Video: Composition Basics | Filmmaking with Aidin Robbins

Here's the thing about composition.
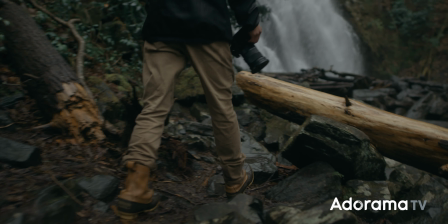1s
It's incredibly simple on the surface, but it is equally nuanced and equally significant.
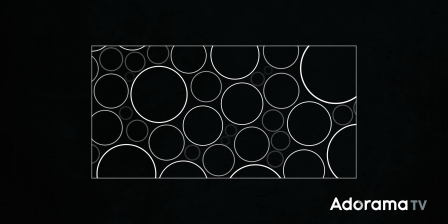9s
You've got this busy scene with a whole lot going on, plenty to look at, but one part of it is most important.
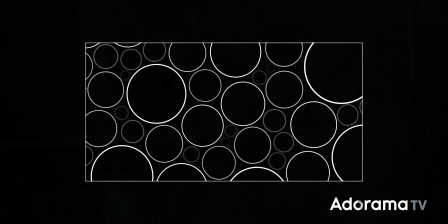16s
You know what that is, but your viewer doesn't. Composition is how you communicate that to them.
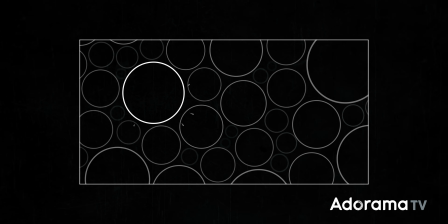22s
It's how you show them where to look and tell them what's important in the frame and in the story. It's the mechanics of visual storytelling.
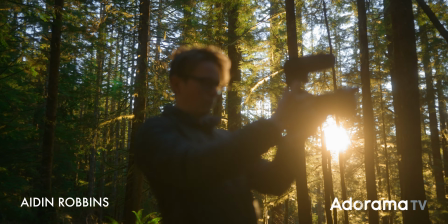31s
My name is Aidin Robbins, I'm a filmmaker, and in this video, I want to walk you through the basics of composition so you can communicate with your audience and tell better stories. Let's start out with types of shots. There are a few kind of fundamental ways to frame a scene.
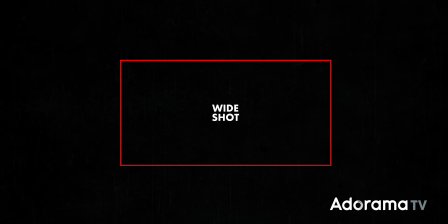46s
First, you have a wide shot, which shows the entire scene.
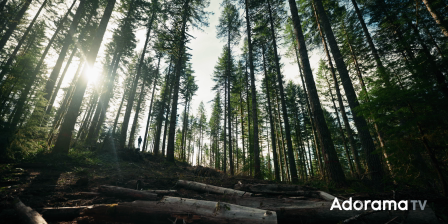50s
This can be great for placing a subject within the context of their environment, or it can act as an establishing shot.
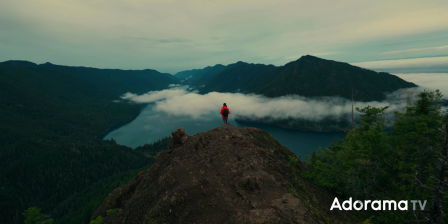58s
An establishing shot is usually the first shot of a scene or film, setting up the location.
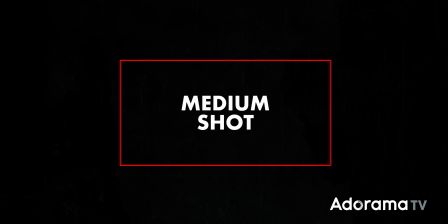63s
Punch in a bit and you have a medium shot. This shows a subject from the torso up.
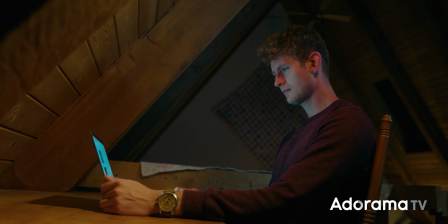68s
It's the most common way to frame a human subject because it feels natural.
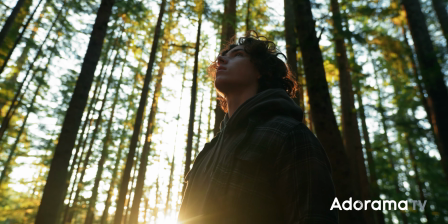73s
It mimics the way that we see people in a conversation.
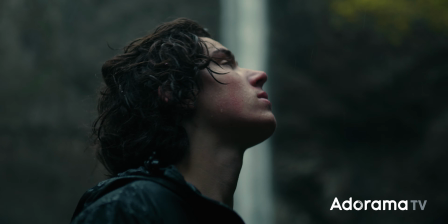76s
Punch in even more and you have a close-up, which shows the subject from the shoulders up or allows a single object to fill the frame.
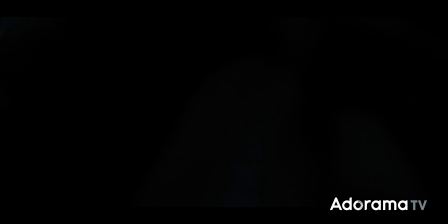84s
This can draw attention to expressions and facial cues on a character or highlight the importance of a specific object in the scene.
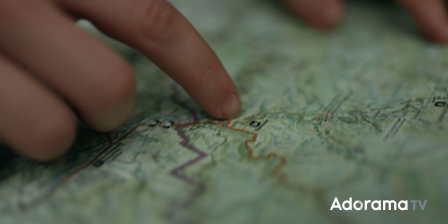92s
There are other types of shots as well, like an extreme close-up or a medium close-up that frame shots differently, but those three are kind of the fundamental basics to understand. Now, take the camera and tilt it a bit and you have camera angles.
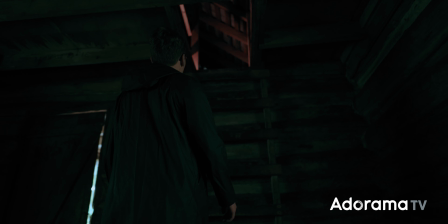107s
And once again, there are a couple basics. The two camera angles that you hear talked about the most frequently are a low angle and a high angle.
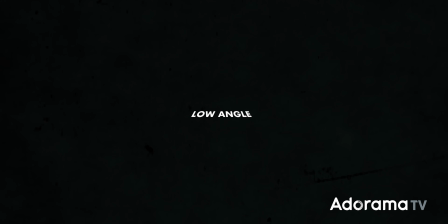114s
At a low angle, the camera is below the subject looking up at it, and at a high angle, the camera is above the subject looking down at it.
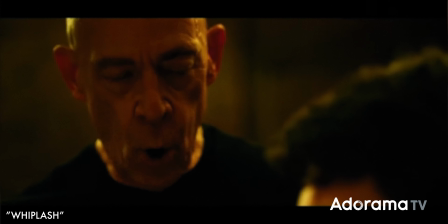122s
This can imply like the power dynamic in a conversational scene.
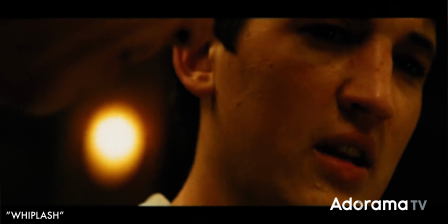125s
If the camera is looking up at one character and down at another, then you know who holds the power in that interaction.
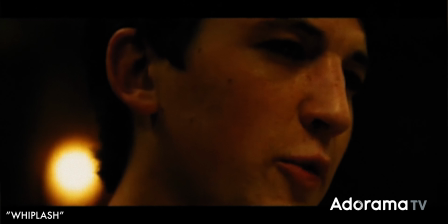132s
And it can also be used to frame a single subject. If the camera is looking down at a character while they're walking dejectedly through a rainy street, then it's pretty easy to infer that that character is not doing the best at that point in the story. There are other camera angles you see used less frequently and usually as more of a creative statement, like a Dutch angle where the camera is tilted on its side.
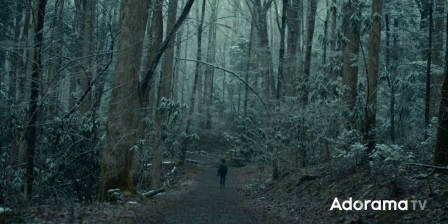155s
You see this a lot in like horror movies and thrillers because it implies tension and unease.
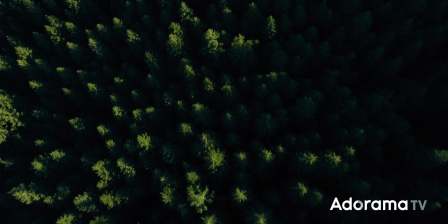161s
And you also have a bird's eye or overhead shot, which looks straight down at the scene.
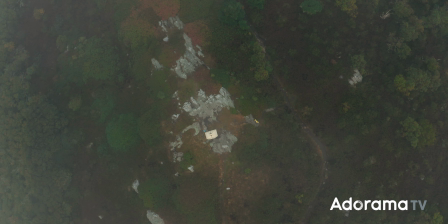165s
Think like Wes Anderson. You'll see a lot of these in his movies. They show the scene in a very interesting way, kind of laying out the geography of a scene. All right, shot types and camera angles, both very like overall broad fundamental ideas. Let's punch in a bit and talk a bit more about the micro of composition, starting out with the rule of thirds. You've probably heard this term tossed around before. It's just a technique for composing shots so that they feel natural and balanced.
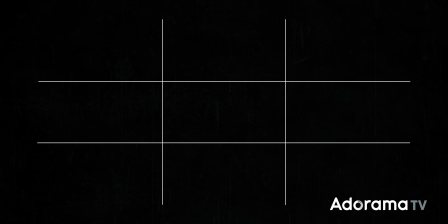193s
So take your shot and divide it into thirds both horizontally and vertically. Your subject should be placed either dead center or on the intersection of two lines.
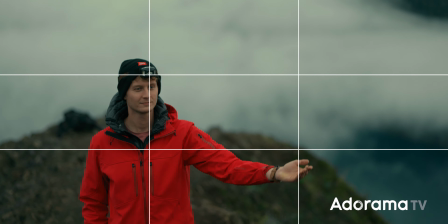203s
That allows for a comfortable balance between the subject and the rest of the frame.
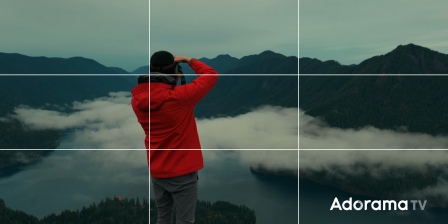207s
If the subject is a little off center or too close to the edge of the frame, then the shot feels a little off.
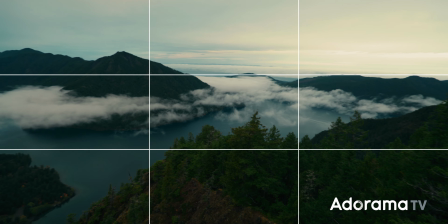214s
The rule of thirds also applies to horizon lines, which are typically best placed along one of the horizontal lines rather than dead center. Tools like the rule of thirds help your subject to fit naturally into the frame, but it's also important that your viewer is actually able to find that subject.
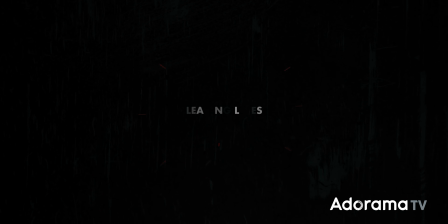229s
And that's where tools like leading lines come in.
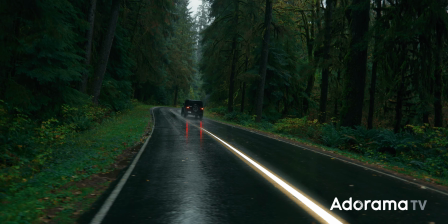232s
These are just lines that guide the viewer's eye through the frame, ideally leading back to the subject of the shot.
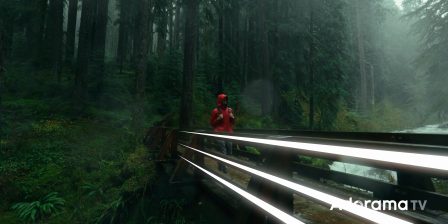239s
The most dramatic example is several lines that converge right on the subject.